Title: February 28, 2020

Videos and films come in all different styles, formats, and lengths, but one thing almost all of them have in common is that they use some editing. That is, ways of transitioning between scenes or shots. Some edits are very obvious, and some are not so obvious. Here are 13 editing types that you need to know. The standard cut is the most basic cut you can do.
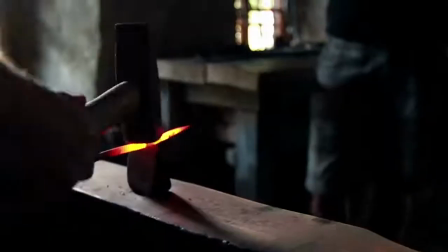(0:19)
It connects two clips together, the end frame of one and the beginning frame of the next.
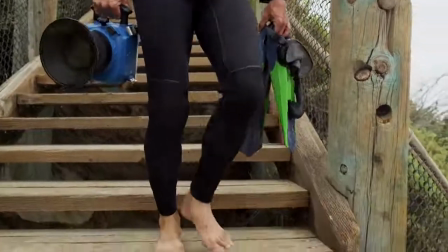(0:26)
A jump cut gets its name due to how it jumps the scene in time. It's usually done within the same frame or composition.
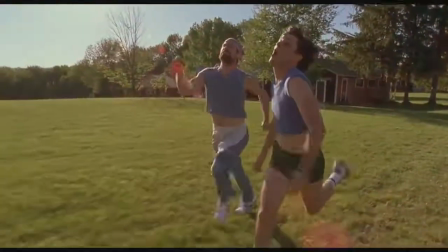(0:34)
A montage is an editing technique that can signify the passage of time, a flashback, or an artistic compilation of imagery, often underscored with music.
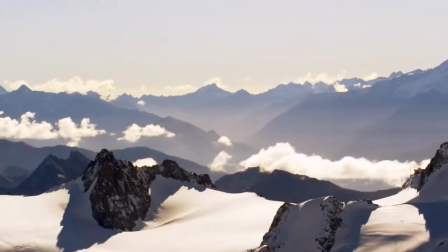(0:45)
Dissolving between the clips can signify a passage of time,
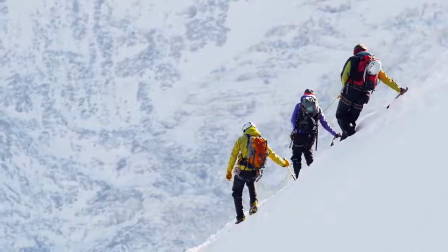(0:48)
or it can use the overlapping layers or dissolves to show multiple stories or scenes happening at once, but shot at different times.
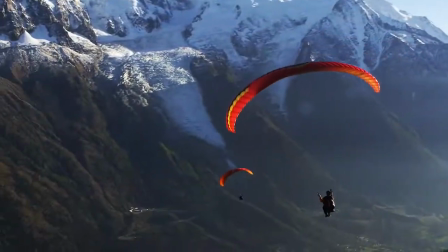(0:56)
It's not typically used for normal edits, so use only when it's motivated.
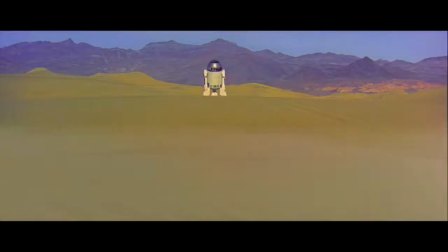(1:02)
Wipe away one clip and reveal the next, usually with a digital transition.
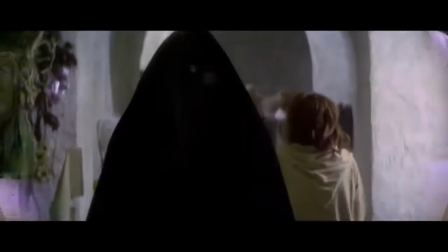(1:06)
There are basic wipes like in Star Wars, diagonal, side to side, and there are more complex wipes and transitions.
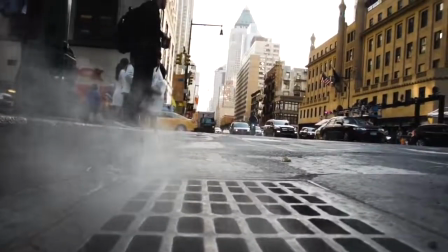(1:15)
This is pretty straightforward. You fade out one clip and you fade in the other.
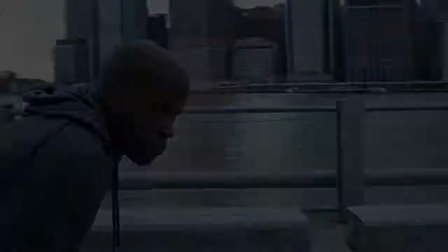(1:19)
This usually implies a passage of time, so don't use it for standard cuts, but it works well for night to day switch or someone falling asleep.
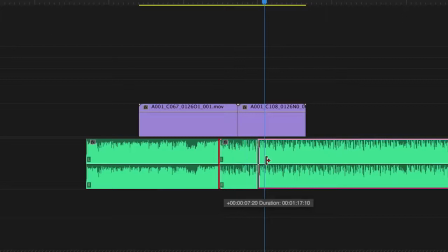(1:28)
J and L cuts get their names because of the way they're laid out on an editing timeline. An L cut is used when audio from clip A continues when clip B's video comes in. The J cut is the opposite. Audio from clip B comes in when we're still seeing clip A. Interviews are almost always edited with J and L cuts, for example.
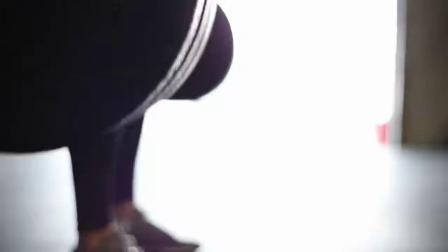(1:49)
Cutting at the point of action is standard practice for editors, because that's what a viewer's eyes and brains are naturally expecting.
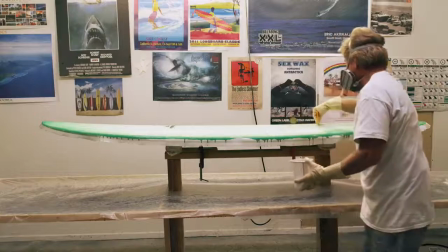(1:55)
Whenever the action is happening, we expect to see the edit take place to either draw us in or create another angle.
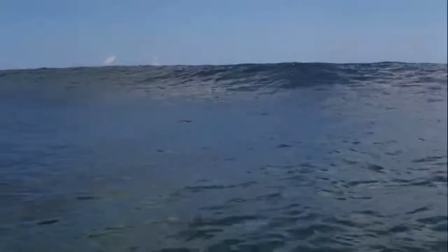(2:03)
Cutaways are typically insert shots that take viewers away from the main characters or action.
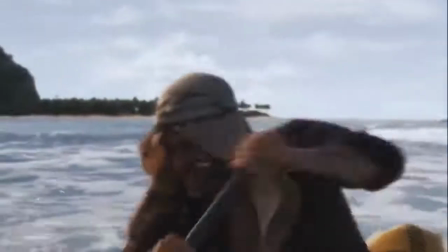(2:07)
They give extra context to the scene, can create more tension and foreshadowing, or give an interesting juxtaposition.
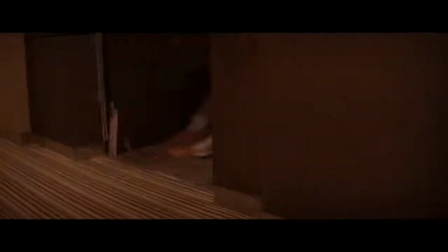(2:16)
Cutting between two different scenes that are happening at the same time in different places is when you want to use cross-cutting or parallel editing.
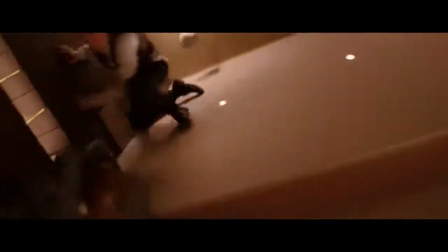(2:23)
It can add tension, excitement, or give a comparison between two characters' experiences.
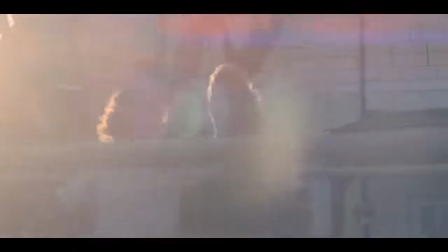(2:29)
A match cut is an edit that gives a context and continuity to the scene and pushes it in a certain direction without disorienting the viewer,
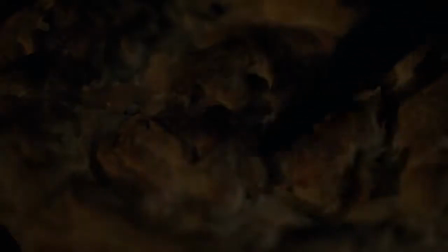(2:37)
while keeping the composition, word, or the action matched between the two clips.
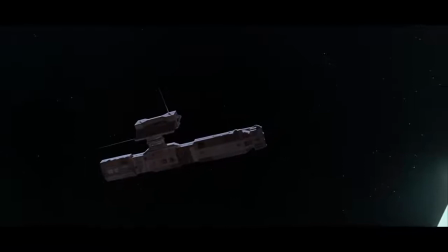(2:41)
The most famous examples are 2001: A Space Odyssey and Lawrence of Arabia, but it's still a very common technique.
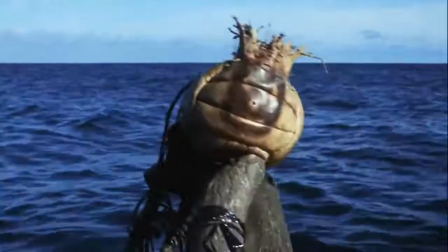(2:51)
If you've got a loud scene that immediately goes to a quiet scene, or vice versa, this is where you'd use the smash cut.
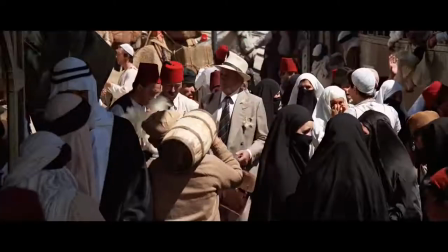(2:56)
Use it when you're transitioning between two completely different scenes, emotions, or narratives, and you intend to make an abrupt transition.
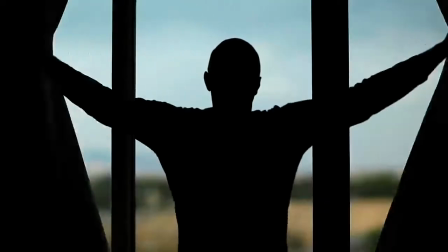(3:06)
The goal of invisible cuts is to keep the shot looking like one continuous take or creatively move between the scenes.
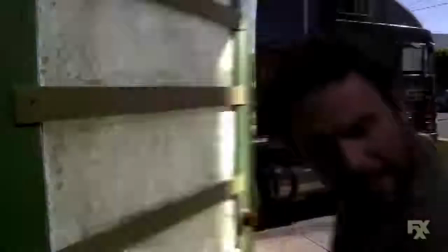(3:13)
Birdman, Gravity, It's Always Sunny in Philadelphia, and others have used these cuts incredibly well.
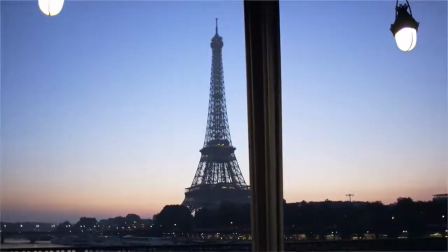(3:19)
Whip pans work to blur the edit, as does filling the screen with a solid color or foreground object to use at your edit point.
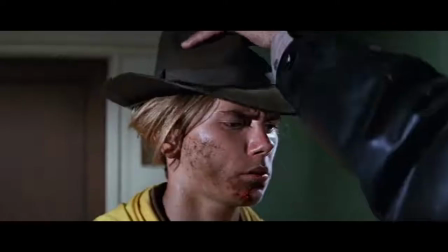(3:28)
Although these are listed as individual editing tips, you can combine them in any way that you want, as long as it makes sense.
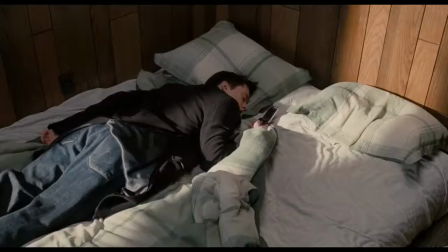(3:34)
Try dissolving match cuts, smash cut to an L cut, cross cut between two montages, or more. The point is to learn these basic techniques first, and then you can start experimenting and get more creative. If you want to see more videos, go ahead and subscribe below. Or you can read the Pond5 blog for tons of other filmmaking tips. And go ahead and check out pond5.com if you want some video content to edit yourself.